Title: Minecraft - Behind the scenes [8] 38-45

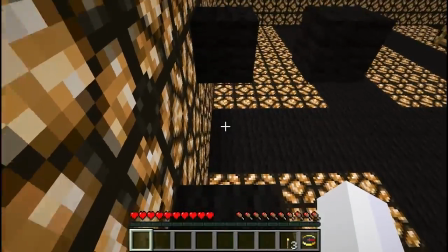12:20 It was just something like, "Congratulations for finishing," or something of the such.
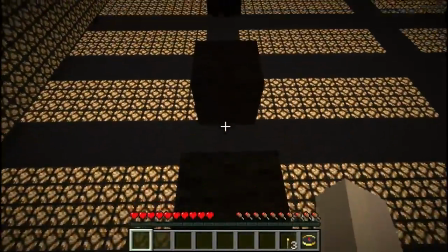12:26 Of course, it was odd and out of place, and it didn't work for the purposes of my narrative,
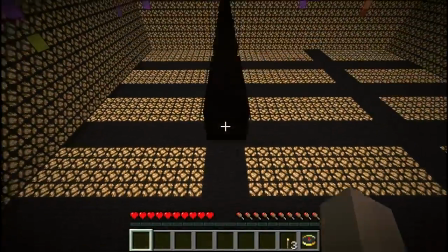12:33 so I ended up wiping most of the text out and leaving just the parkour bits.
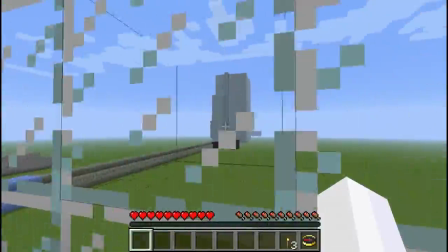12:41 Video 43, right near the end.
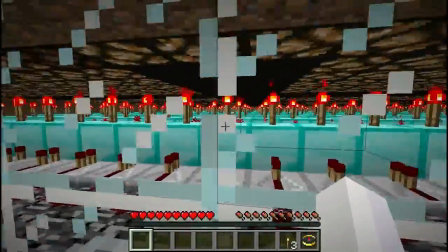12:46 Originally, this ended by actually dumping you in a very small room, just with the various credits and thank yous on it.
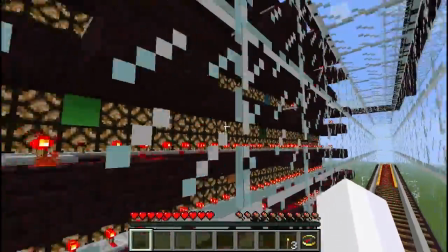12:54 I then took that and tried to change it into the tunnel that you would be going down in.
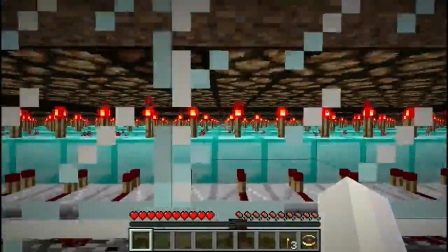13:01 Made it get darker and darker as you went in, and we ended up using that as a, I ended up using that as a transition into the next map. Instead of giving it a hard butt end, I even made it slowly taper down, if you see it from the outside.
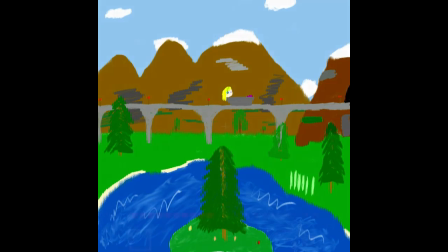13:18 And then that goes directly into the beginning of video 44.
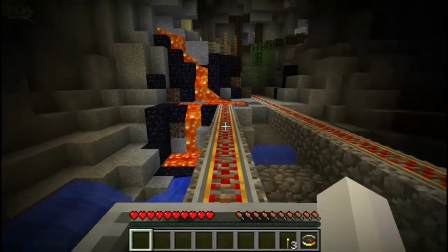13:25 Where is this thing? Oh dear.
Originally in this map, there was actually a little house in the lake that was outside that you could walk around and
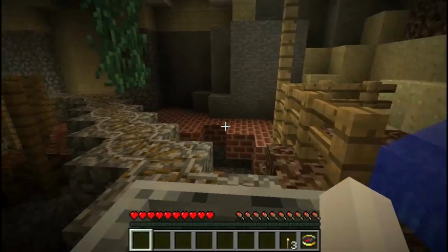13:33 explore and before getting into the minecart and actually taking your way down into the course itself.
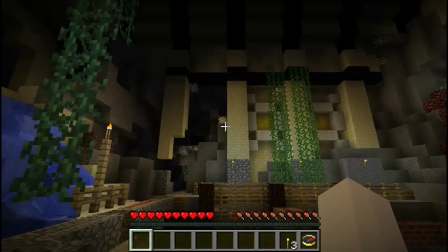13:40 Where's this thing even taking me, though?
Now, in the course itself, where am I?
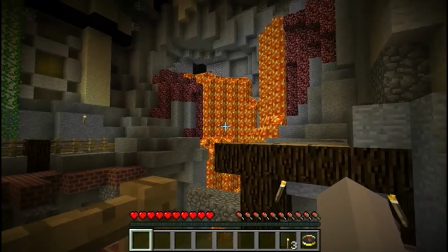13:46 I then had to extend that intro bit a little bit, so I had time to fade in and start my own trip through the map.
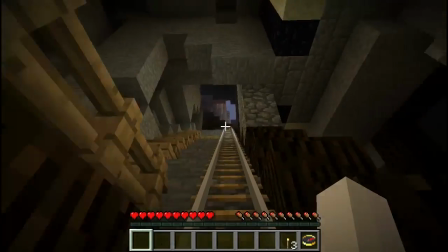13:56 Getting through this entire thing in one go alive was actually more troublesome than you'd think.
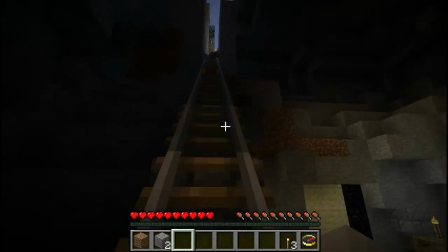14:04 There are one or two jumps that are very, very difficult.
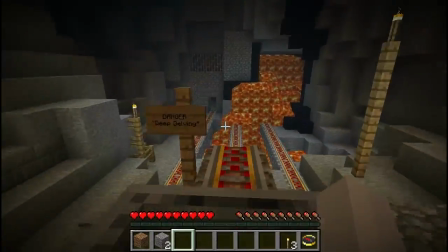14:11 Add to that, I had trouble with the very last little cart jump at the very end of the entire map,
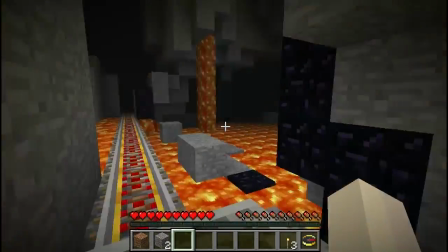14:17 just because I was having trouble reacting to what I did see before getting to the actual jumping,
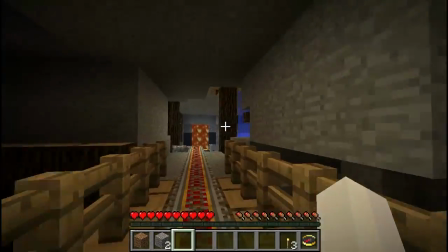14:24 and it took me a while to really remember that I had to just act and not act.
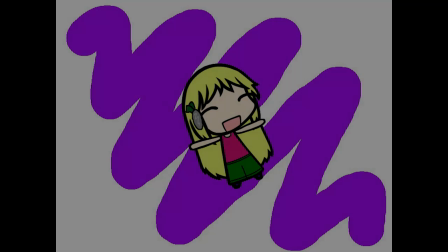14:32 That's fine, say danger.
Video 45, right at the beginning, we begin Escapecraft.
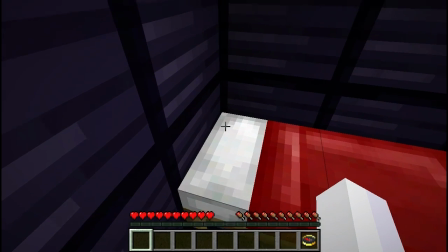14:40 I did make a couple edits to Escapecraft. This is a modified version of the map.
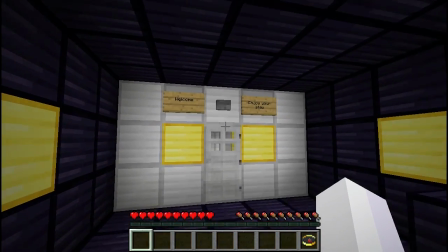14:46 The biggest modification that I made was that I replaced the entire map with iron.
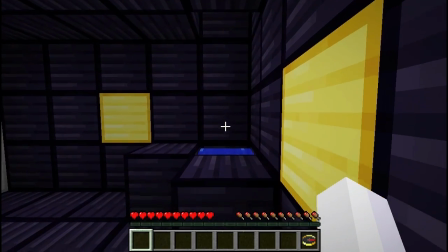14:53 I replaced all the walls with iron.
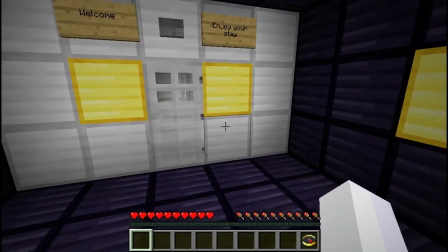14:56 Originally, it was just stone, and it looked a lot like an elaborate cave instead of a very
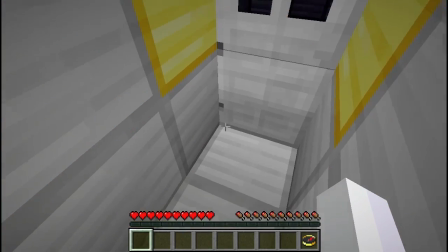15:06 nicely constructed place.
All right.
I then also took every block that had a torch on it, replaced it with glowstone,
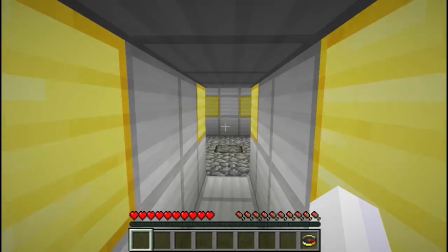15:14 and swapped the glowstone block texture out for gold texture.
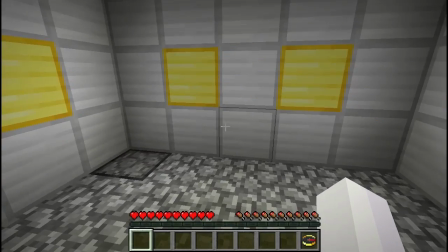15:22 The very first room we showed up in was actually obsidian,
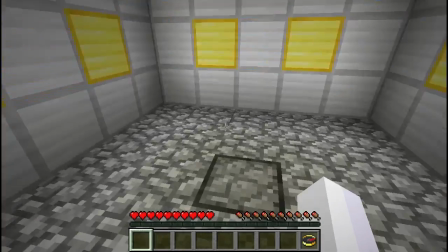15:26 and I changed that texture then also to resemble the iron texture,
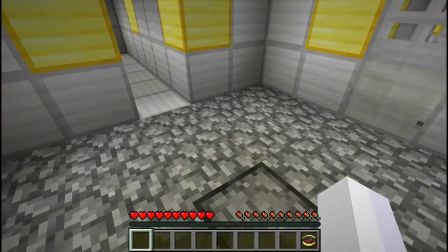15:32 only with the palette of obsidian. That was the biggest change I made.
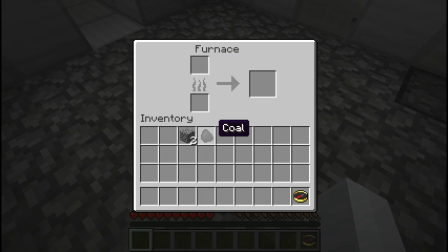15:38 The other change I made came in the TNT room and the very final room.
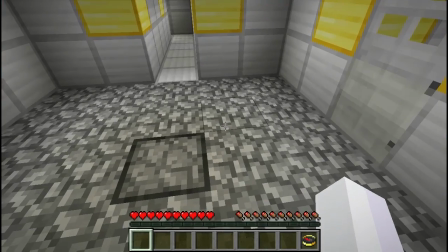15:45 Now, the original narrative of Escapecraft is that Herobrine had captured you in his caves,
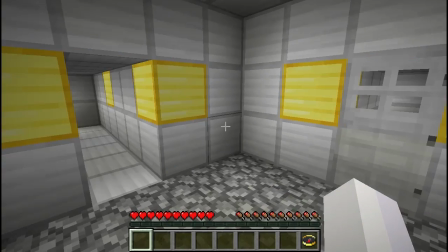15:53 and he was testing you and running you through all of this.
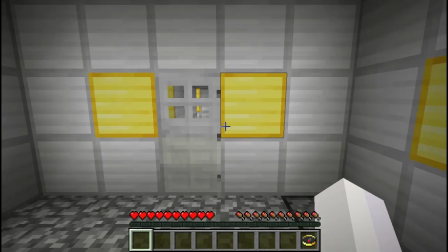15:58 And of course, the one doing all of this to me was most certainly not Herobrine,
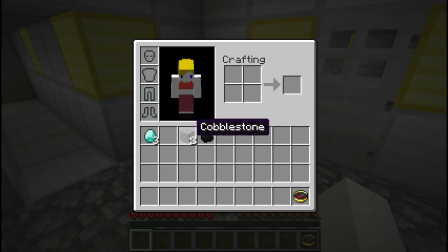16:04 and most certainly did not have the personality that his Herobrine had on all of the signs.
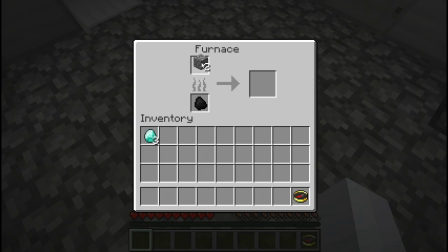16:12 In fact, remembering that I wanted to go with more of a cold and calculated instead of a being with a lot of personality, I removed pretty much every sign that was in Escapecraft.